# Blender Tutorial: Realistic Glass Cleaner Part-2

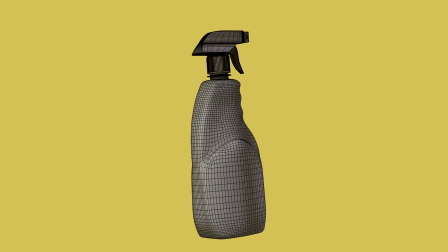Hello everyone welcome to etiop blend,
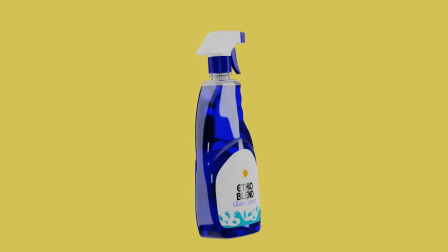this is Solomon In today's tutorial I will show you how to set up lighting for glass cleaner product in blender Welcome to part 2 of our lighting tutorial
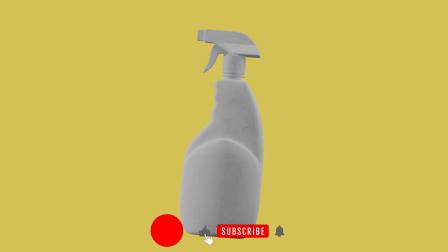Please support us by liking this video,
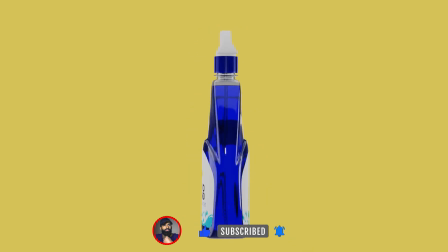subscribing to the channel and turning on the notification bell for updates Stay tuned until the end Let's get started
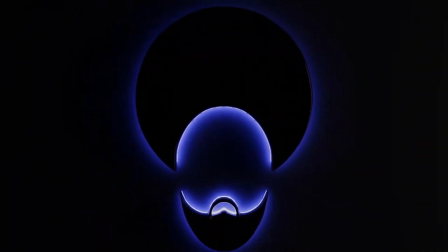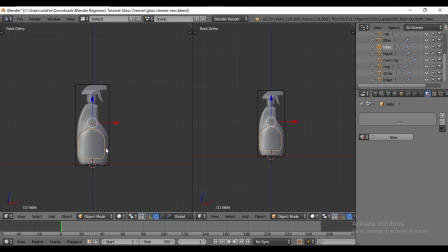First split the viewport window Press Shift A to add a camera Reset the camera by pressing Alt R switch to top view using the number 70 move the camera forward along the Y axis rotate it by pressing R and the X axis 90 degrees
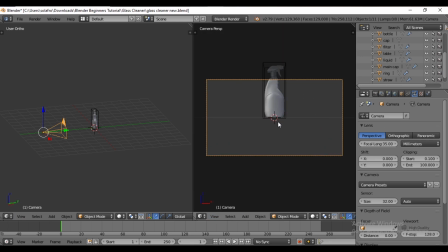press 0 to switch to camera view go to the scene tab and set the resolution to 1080 by 1080 in the camera properties adjust the focal length to between 90 and 110 as desired
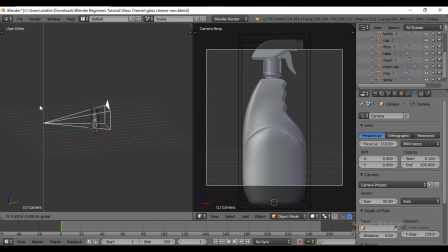Position the camera by moving it along the Y and Z axis
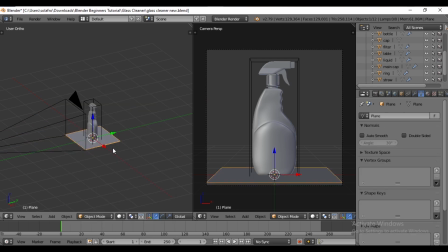Now press shift A to add a plane The glass cleaner object already appear above the plane
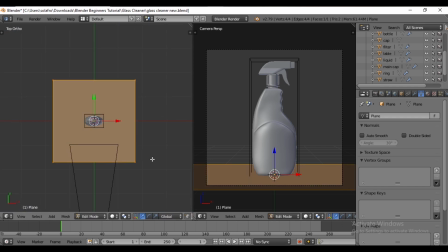Switch to edit mode and scale it using the S key Next scale along the X axis, select the edge and press E to extrude along the Z axis Select the middle edge,
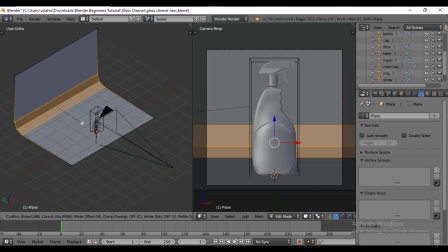press ctrl B to bevel and add loops as needed by scrolling
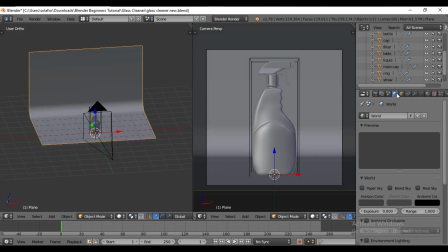Then hit Smooth Shade. Go to World Tab. Before making that change, switch from Blender Render to Cycle Render. The Environment Light Strength is set to 1. So switch to Render View.
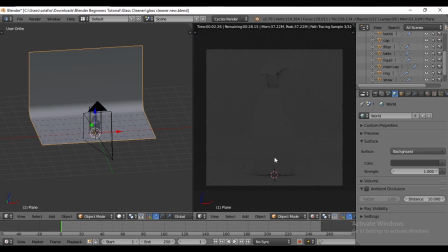The environment will appear grey.
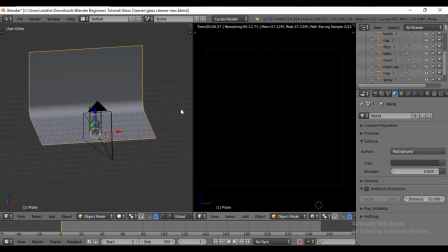Set the Strength value to 0 to incorporate lights that better align with our product preferences.
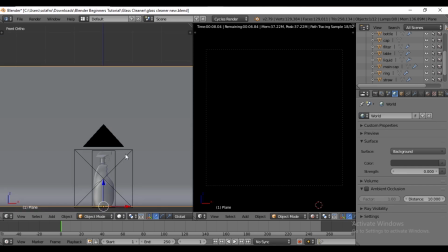Switch to the Front View by pressing 1. Press SHIFT-S to select cursor to center. Then press SHIFT-A to add an area light. Move the light along the Z axis to create a top light.
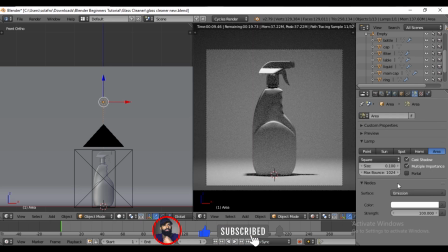In Lamp property, set the size to 2. We want the top light to be the primary source, so increase its strength to 300.
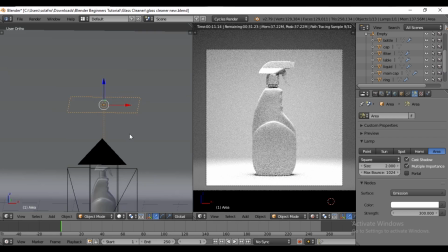The current intensity creates harsh shadows. To remedy this, we should scale the light until it covers the entire area.
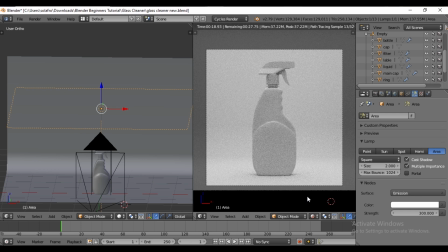Now the shadows are soft and the light is diffused, resulting in a calm and cool ambience. One top light provides a nice atmosphere, but we need more for better lighting. Position it higher, neither too far nor too close.
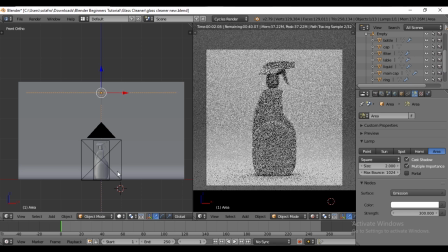And rename it to top light for easier identification. Hide this light to see the effects of others on the objects individually.
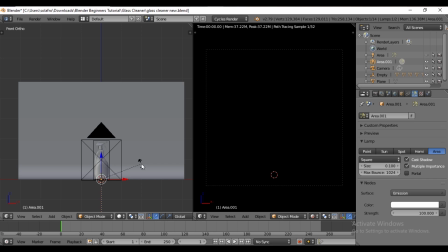Add another era light by pressing Shift A. Rotate it by pressing R in the Y axis 90 degrees. Then move it to the right side.
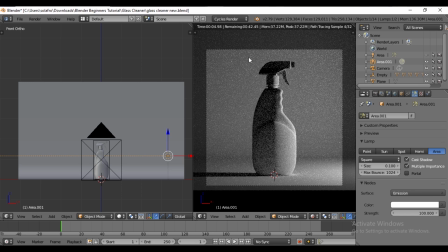Since the object has tall height but small widths, change the light shape from square to rectangle. Set the X size to 2 and the Y size to 4 for the rectangular light.
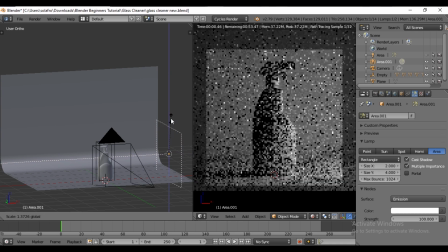Optionally scale it along Z axis for size adjustment. Keep the light's strings 100.
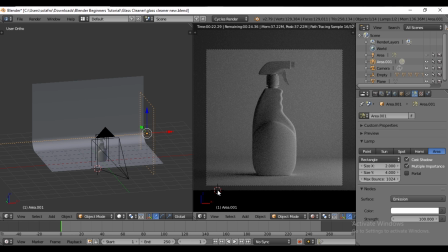One thing I will tell you is that when you use a lamp you will not get what you want immediately. You can try to change the size and strings of the lamp repeatedly until you get what you want. The number of lamps varies depending on the product we make.
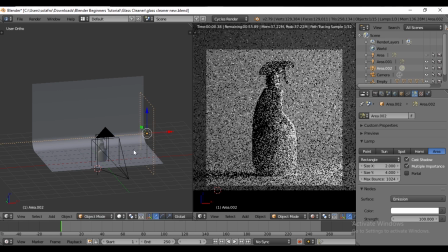Press Shift D to duplicate the light. Then move it left along the X axis.
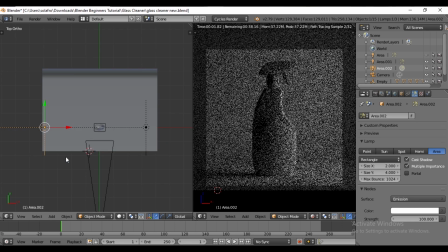And rotate it 180 degrees on the Z axis.
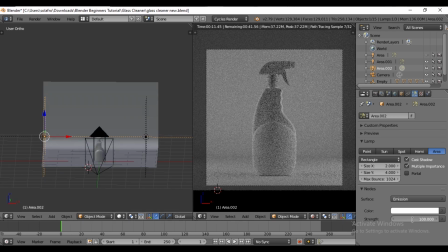Adjust the light strings between 150 and 200 to soften the shadow created by the right light unhide the top light to see the lights together
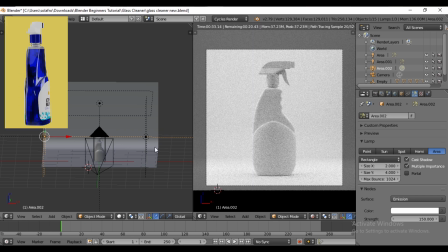so far we have nice lighting crucially these three lights give us
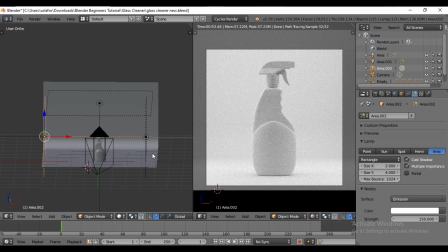a good idea of what the full shape of the object looks like center the cursor by pressing shift s and by pressing shift d duplicate the lights again
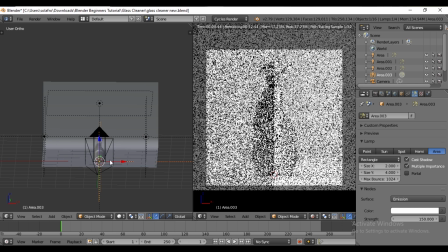then press shift s to move the selection to the cursor switch to top view by pressing 7
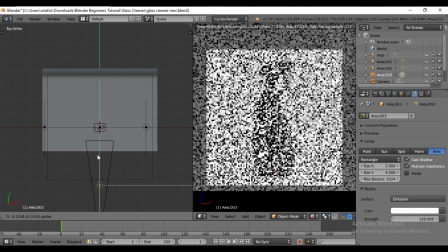move to the front along the Y axis and rotate it minus
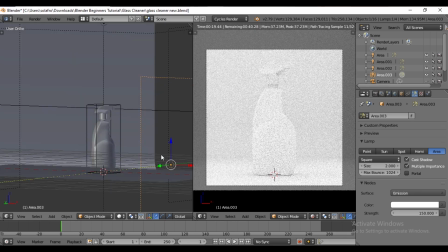90 degrees on the Z axis it's very intense light the main purpose
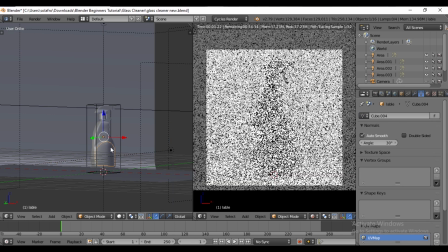of this front light is to illuminate only the level for this press shift s
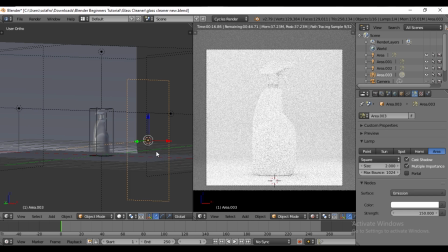to center the cursor on the selected light then add an area light with shift a
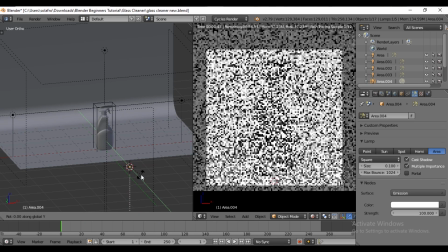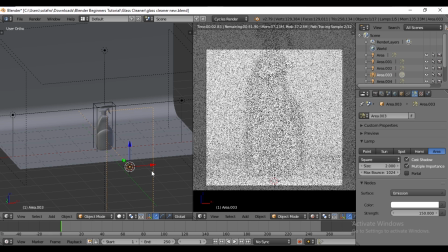delete the large light by pressing X and and set its size to 1 to focus on illuminating the label area
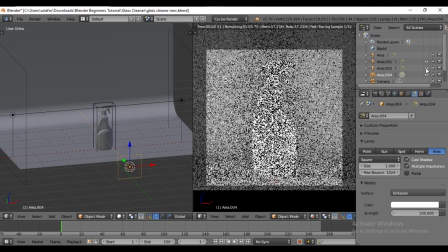hide the other lights to see this front light more clearly
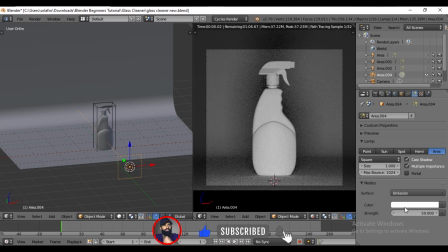and reduce its strength to 50 as we need a softer light to brighten the label
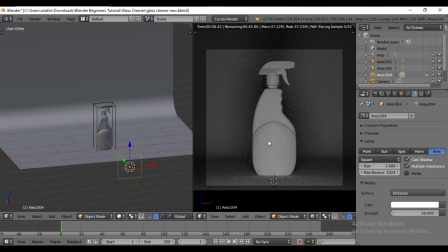the plastic material of the bottle can create unwanted light stripes if the front light is too strong Next add the final area light from the back, duplicate the front light by pressing shift D.
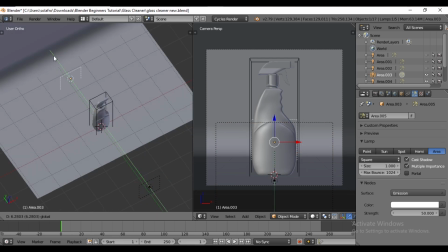Move it back along the Y axis and scale it slightly along the X axis.
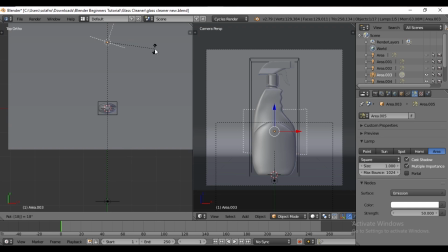Flip the light in the opposite direction by rotating it 190 degrees on the Z axis and scale it a bit more in the X axis. This back light is useful since the bottle and the liquid are transparent it makes the liquid glow rather than a solid color.
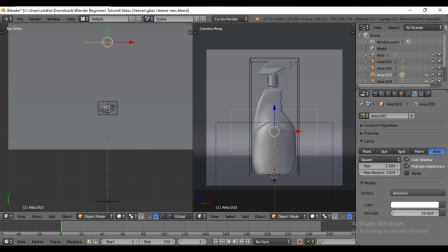I will demonstrate the light's effect on the liquid during texture. Decrease the strings to about 50 is enough.
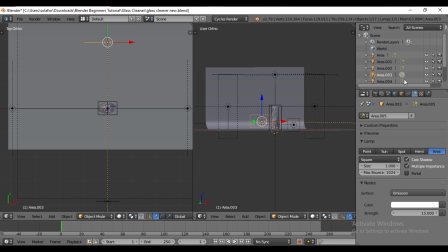Now unhide all the lights. We have around 5 lights.
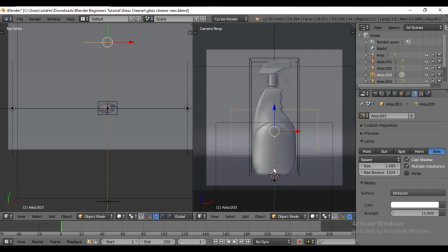Don't hesitate to add as many lights as you wish depending on the object's material. Return to the render view.
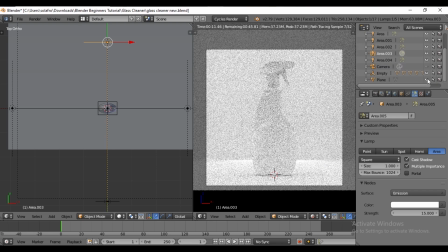and hide the ground plane for a better view of the product's interaction with the lights.
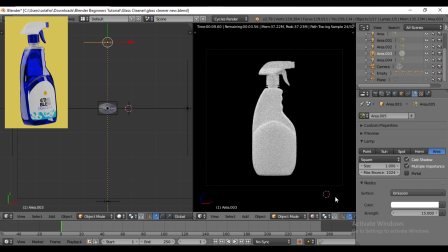Finally, unhide the ground plane.
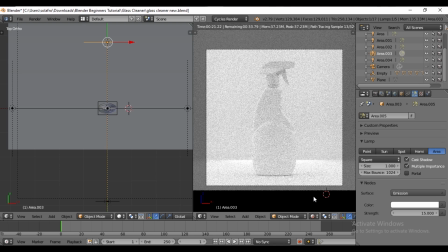The reason you change the size of the light is that every time the size of the light is increased, the light will be scattered or diffused. When it comes to product rendering, sharp shadows should be avoided or minimized as much as possible.
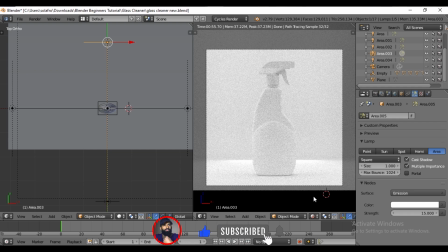I am not saying that sharp shadows are not necessary, it depends on the type of the product you are working on.
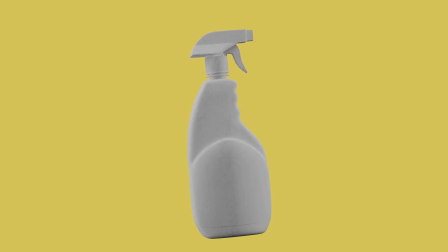If you found this tutorial helpful, please like the video, subscribe to the channel and join our community.
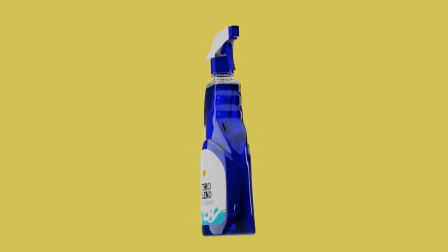Until next time, goodbye.